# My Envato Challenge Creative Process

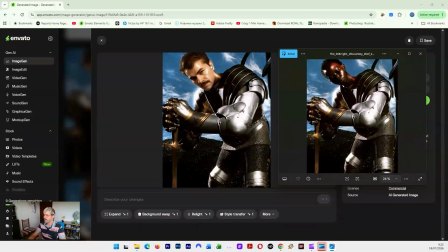(4:04)
By comparing it to the source image, you can see that my head and my face was properly incorporated. The face looks glowy, we have the same reflections as the original image, and the overall dreamy mood of the photo is there.
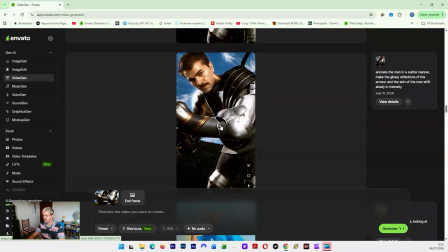(4:19)
Of course, we need to generate some videos. Now, for some reason, this one took more attempts because I liked how the videos looked overall, but for some reason it removed the sword from the composition. I really like this one with all the glistening effects.
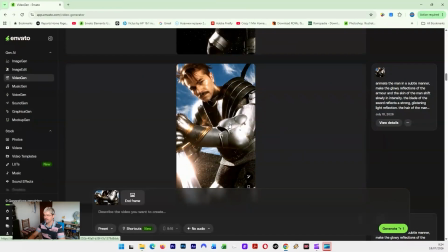(4:34)
It's exactly what I asked for it. This one is perfect with my hair in the wind and the reflection on the sword. This is a dramatic, almost theatrical composition. It's exactly what I asked for in my prompt.
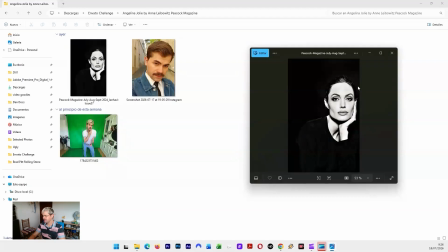(4:45)
Moving on, I will try to recreate this awesome black and white portrait of Angelina Jolie. This might look simple, but I think it will be a great challenge for the ImageGen and VideoGen tools Let's see if we can create a similar portrait where emotion is the main element.
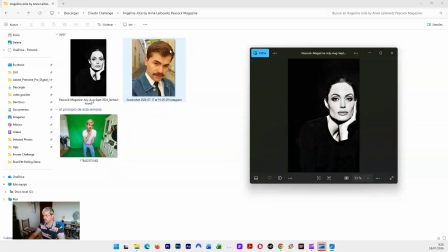(5:03)
Here I will use an older photo of me because I do want the dark hair for more contrast, like in Angelina Jolie's portrait. So let's see if EditorialGen can create something that seems as personal and emotional like this.
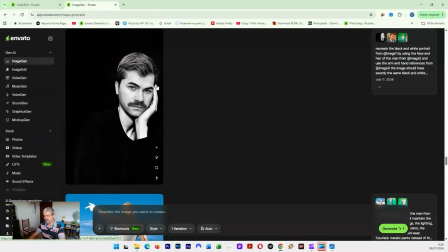(5:17)
Now the first image doesn't look bad, but the hand is a bit too feminine, it doesn't really match mine, and then the background is solid black.
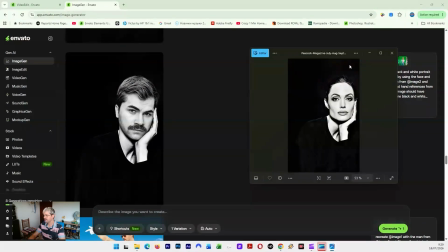(5:26)
There's no texture and lighting difference as it is in Angelina's portrait. Okay, the second generation is still very flat on the darker sides. The texture is missing. Here it's a mistake because it used my blonde hair and I asked for the dark hair.
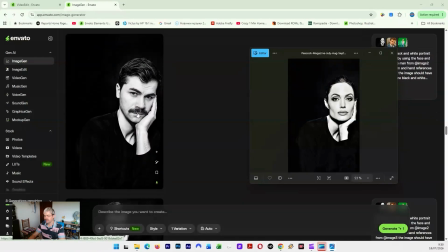(5:41)
And after a few more attempts, this is what we got.
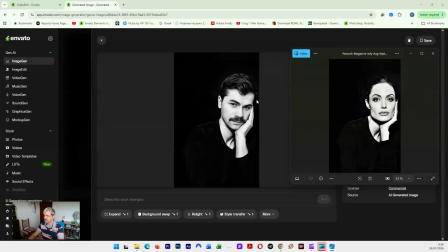(5:44)
I think it did a great job because the contrast, the texture, the shadows are really similar to the original image. My face is perfectly incorporated. It looks just like me. I really love the contrast. Obviously, it's a different face and a different facial expression, but I think it interpreted everything as it should.
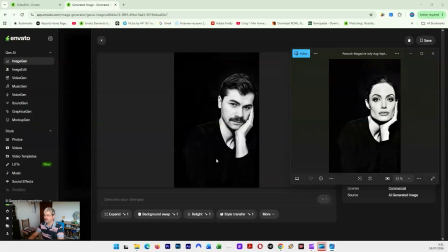(6:03)
And I do see the emotion and the personal touch. It's not one of those generic, impersonal AI portraits.
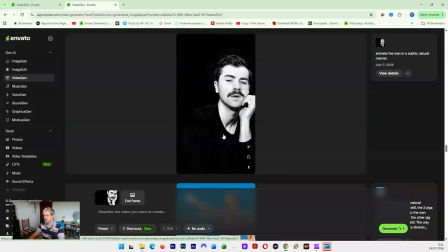(6:10)
Let's generate some videos and see what we come up with. Now here there's a bit too much blinking going on, but I like how the rest of the video looks.
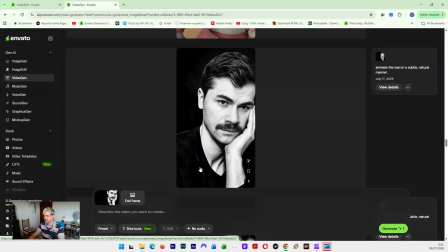(6:18)
And the second generation is great. It's more dramatic with the slow zoom in. The slow blink is just great. This really says human, right? I don't know, I wouldn't think this was made by AI if I saw it online.
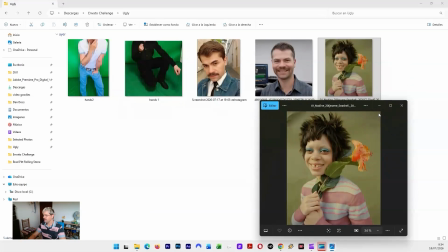(6:30)
And lastly, let's try to recreate this awesome Vogue photo shoot. It's called Ugly. Now, I don't think this model is ugly. She just has, let's say, unconventional beauty. I really love this photo shoot, the color grading, the composition, the pop of color with the flower and the eye makeup.
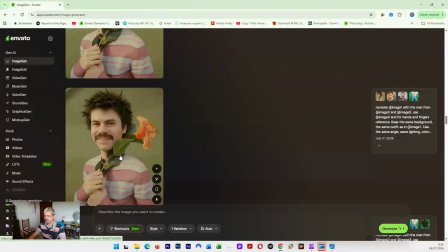(6:47)
So I will try to reinterpret this with my own face. The first result doesn't look bad, but the body doesn't really match.
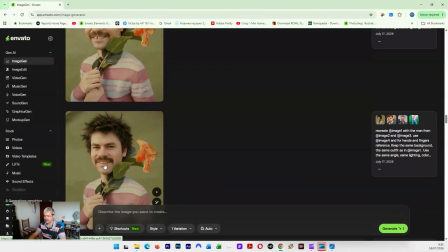(6:55)
The head seems too big because the shoulders are not wide enough. The gap between the teeth that we saw in the original photo is missing.
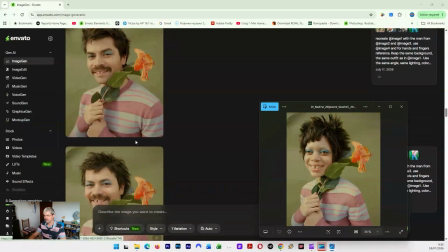(7:03)
We do have the gap here, but this still can be improved. And this is the third generation, which is great.
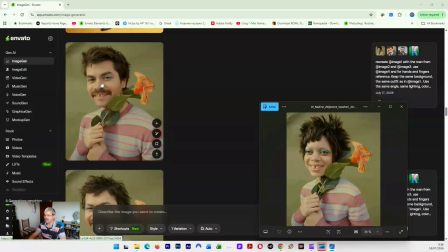(7:10)
My shoulders look wider, more masculine as they should. And here is the eye makeup, the messy hair, but it's more similar to my own hair. The texture, the color grading, the composition is basically the same, only that my subject is looking at the camera, which I do prefer.
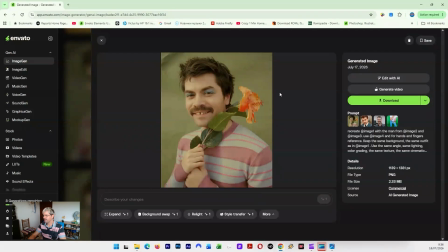(7:28)
The character looks kind of quirky, kind of fun, kind of silly, so let's generate some videos.
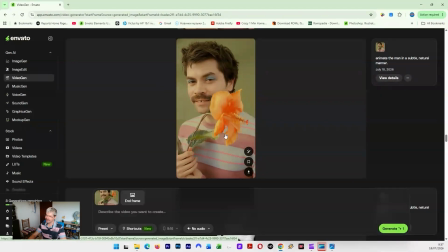(7:32)
Not bad at all, I like it. Yes, the zoom in works.
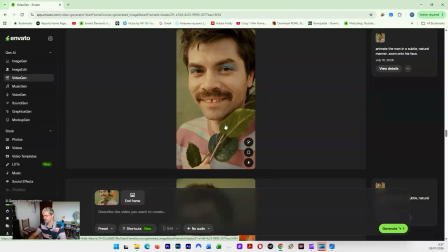(7:38)
You can really focus on his facial features, on his facial expression. This is perfect.
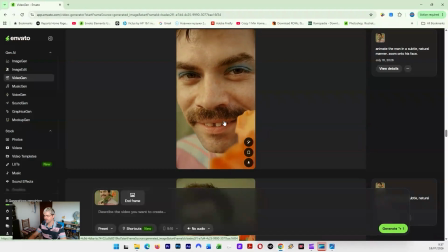(7:44)
The skin texture, the camera framing, zooming in, everything is really good. I love these slow animations when they look natural and human.
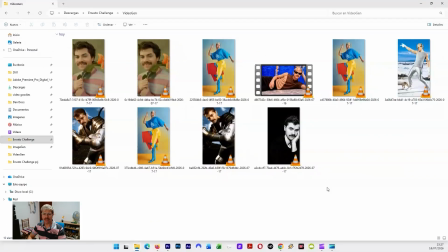(7:53)
And now that I'm happy with my image and video creation,
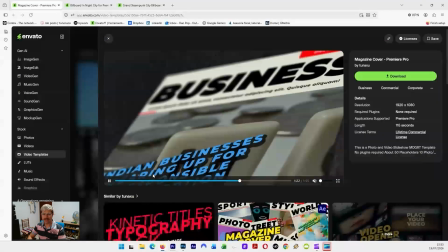(7:56)
I will browse Envato in search of more assets that will make the most out of my videos and photos.
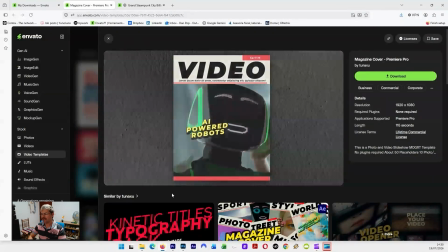(8:02)
I will download this video template where I can insert my photos and videos.
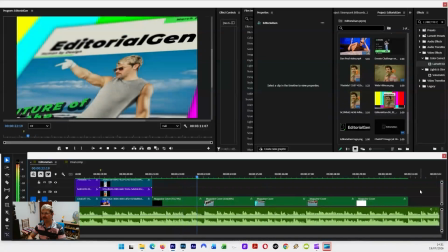(8:07)
And this is how the template looks inside of Adobe Premiere.